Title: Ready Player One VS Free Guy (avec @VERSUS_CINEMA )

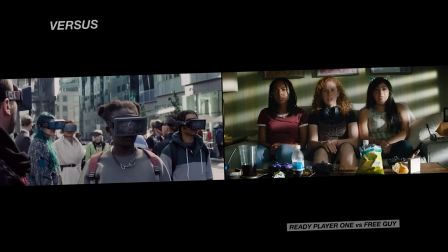(0:04)
Deux jeux vidéo auxquels le monde entier semble jouer, dans deux films dont les intrigues se déroulent à la fois dans le monde réel et dans l'univers développé par ces jeux vidéo.
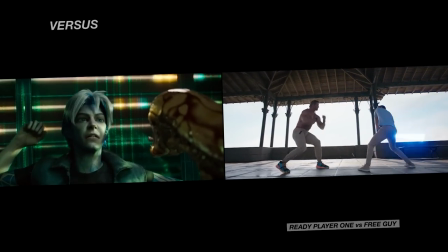(0:12)
Des univers purement référentiels, dans lesquels le but des personnages va être de trouver un élément caché dans la fabrique même des jeux.
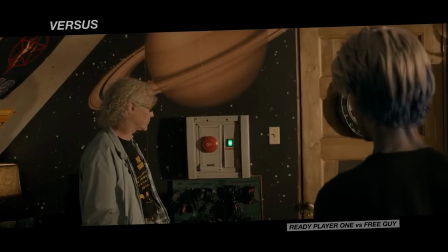(0:20)
Un easter egg pour l'un, qui donne à son possesseur le contrôle total du jeu,
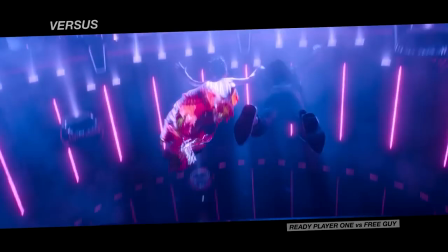(0:24)
un œuf à la poursuite duquel se lancent les deux personnages principaux et dont veut s'emparer un producteur détestable et cupide.
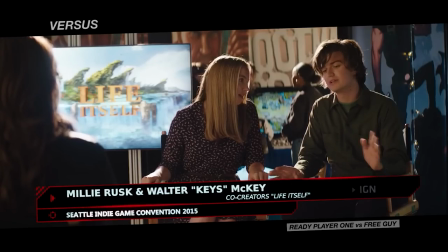(0:30)
Et pour l'autre, un code source qui cache un autre jeu, volé à un couple similaire de personnages principaux par un producteur tout aussi détestable et cupide.
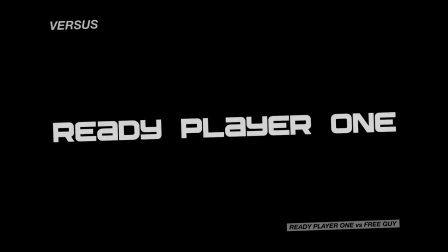(0:39)
Nous parlons là de Ready Player One, le blockbuster de Steven Spielberg sorti en 2018, et de Free Guy,
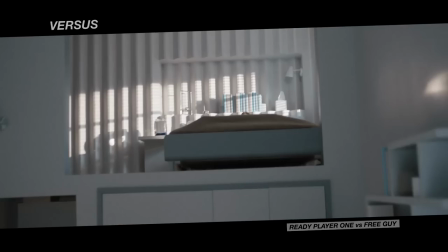(0:45)
la dernière comédie familiale avec Ryan Reynolds, réalisée par Sean Levy, le réalisateur de La Nuit au Musée,
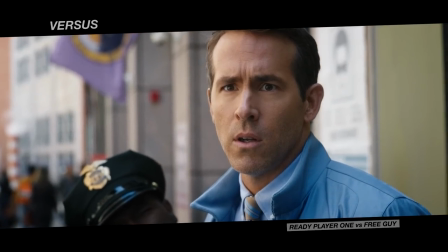(0:51)
et sorti à l'été 2021. L'un des premiers films à l'affiche lors de la réouverture des cinémas après la pandémie.
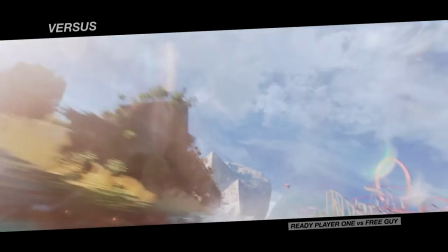(0:57)
Deux films au budget équivalent, mais qui vont offrir des résultats drastiquement différents. Bienvenue dans cet épisode collaboratif du Cinématographeur versus... Versus.
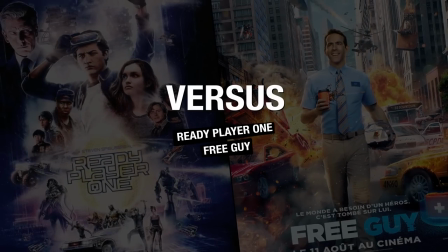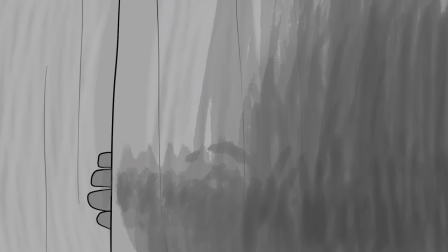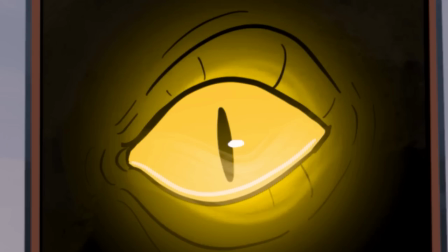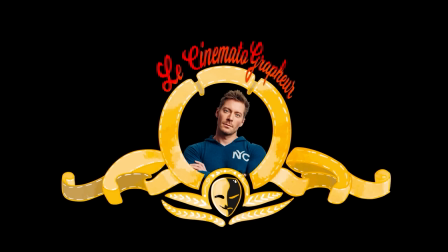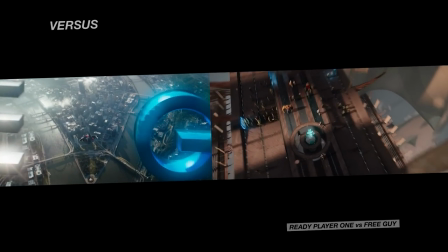(1:31)
On retrouve dans Ready Player One et Free Guy sensiblement les mêmes idées.
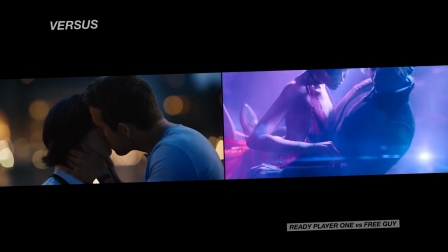(1:35)
Des jeux créés par un duo de développeurs, des personnages qui vont découvrir l'amour dans un monde virtuel sous la forme de leur avatar,
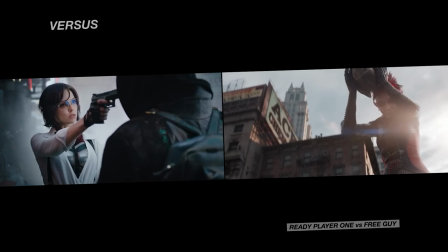(1:42)
des jeunes femmes blondes qui semblent être incroyablement fortes dans le jeu, mais qui ont toutes deux des problèmes d'adaptation sociale,
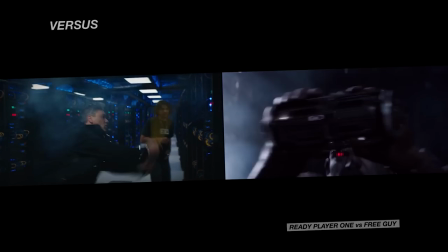(1:48)
des antagonistes démoniaques qui n'hésitent pas à détruire tout ou partie du jeu afin d'exterminer
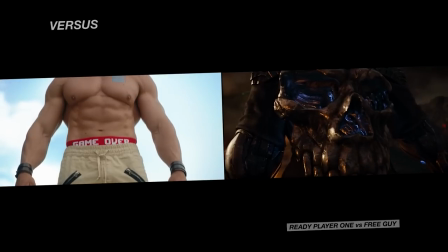(1:53)
les personnages principaux et qui leur envoient un grand avatar tout en muscles pour les éliminer.
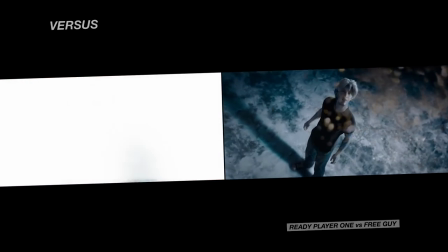(1:58)
Les deux personnages principaux vont chacun subir un reboot. L'un retrouve la mémoire grâce à une ligne de code écrite par la co-conceptrice du jeu,
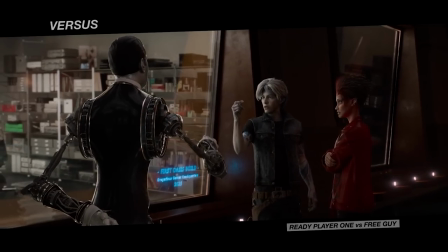(2:06)
alors que l'autre gagne, contre toute attente, une vie supplémentaire grâce à l'un des concepteurs du jeu.
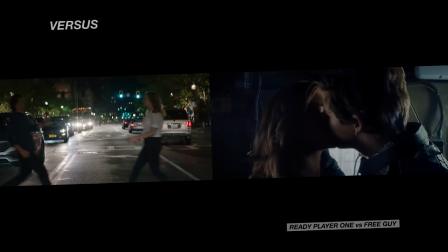(2:11)
Dans un film comme dans l'autre, les personnages principaux finissent ensemble, alors que les producteurs sont tous deux arrêtés.
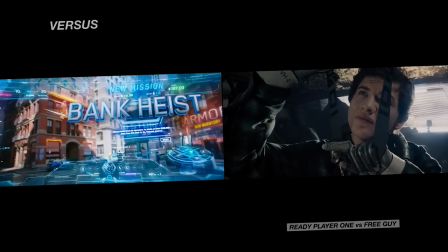(2:18)
Ready Player One et Free Guy semblent ainsi extrêmement proches dans leur trame scénaristique, dans le développement de leurs personnages,
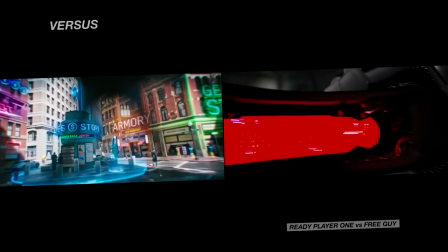(2:24)
mais les deux films vont en fait s'opposer frontalement quant au traitement que vont en faire chacun de leurs réalisateurs.
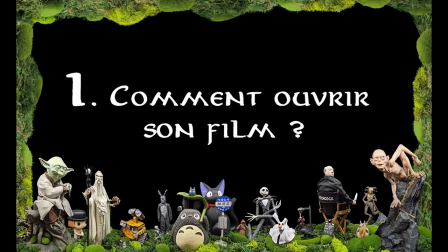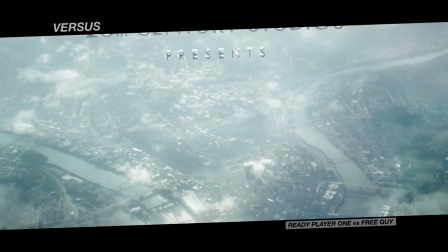(2:38)
Parlons des scènes d'ouverture, dans lesquelles le réalisateur doit prendre par la main le spectateur pour le faire entrer dans l'univers des films.
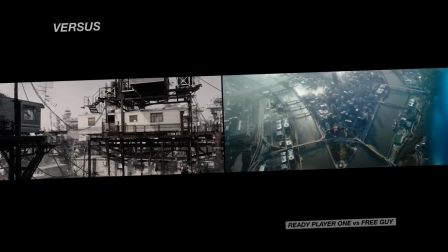(2:45)
Dans Ready Player One et Free Guy, un large mouvement de caméra nous plonge ainsi dans ces mondes, pour ensuite se concentrer sur des personnages qu'on devine être les héros.
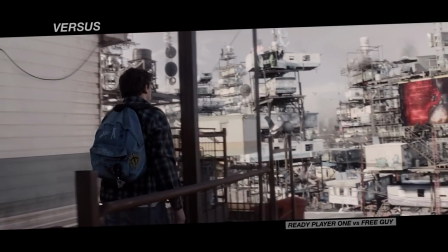(2:53)
L'un marche tranquillement dans une ville aux accents de bidonville futuriste, l'autre est lancé dans une scène d'action virevoltante.
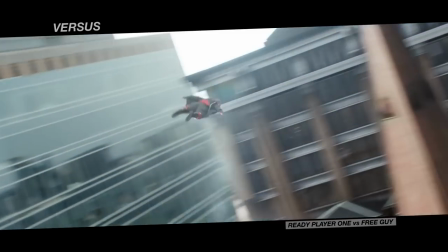(2:59)
Dans les deux cas, la caméra suit à la trace l'évolution des personnages, de façon grandiloquente ou plus discrète.
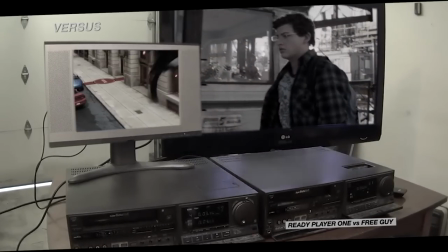(3:07)
La nature des deux mondes se comprend instantanément. L'un semble réaliste, malgré son côté SF, l'autre plus fantasmé.
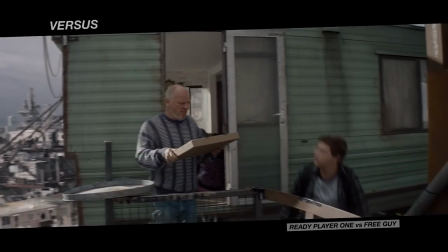(3:17)
Avec l'ouverture de Ready Player One, on saisit alors toutes les problématiques des États-Unis de 2045.
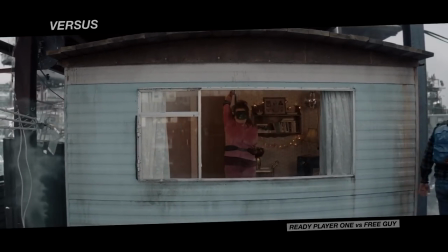(3:22)
La caméra colle au personnage, mais s'en détache également pour montrer la vie chaotique de cette cité avec une population qui tente de trouver refuge dans un monde virtuel.
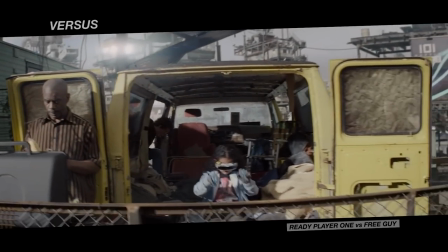(3:31)
L'enjeu du film est posé, la confrontation, la dualité entre le réel et l'oasis est installée à l'image.
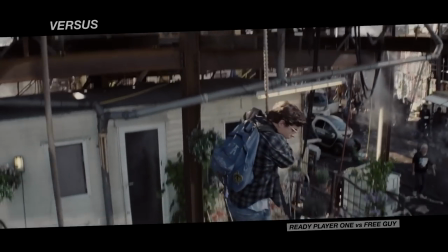(3:37)
On peut alors nous donner le nom du héros et quelques bribes de sa personnalité.
Hello, Wade.
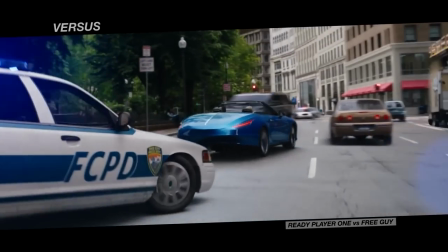(3:43) Hello, Mr. Gilmore.
Free Guy s'ouvre lui en pleine scène de poursuite.
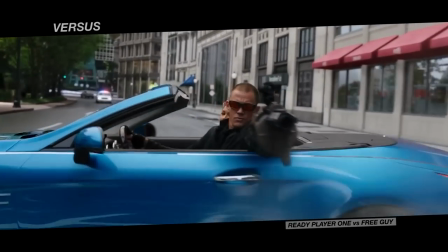(3:49)
En quelques secondes, tous les clichés du cinéma d'action décérébré sont compilés.
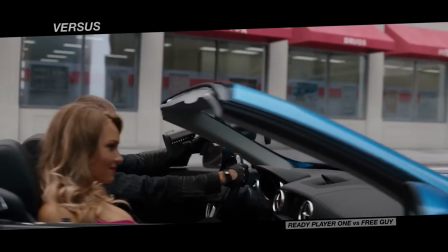(3:52)
Héros musculeux au visage fermé, personnage féminin réduit au rang de potiche sexy, ample mouvement de caméra, ralenti iconique.
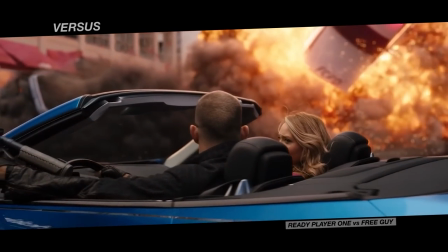(4:00)
Tout est tellement hypertrophié qu'on comprend immédiatement, comme dans l'ouverture de Last Action Hero,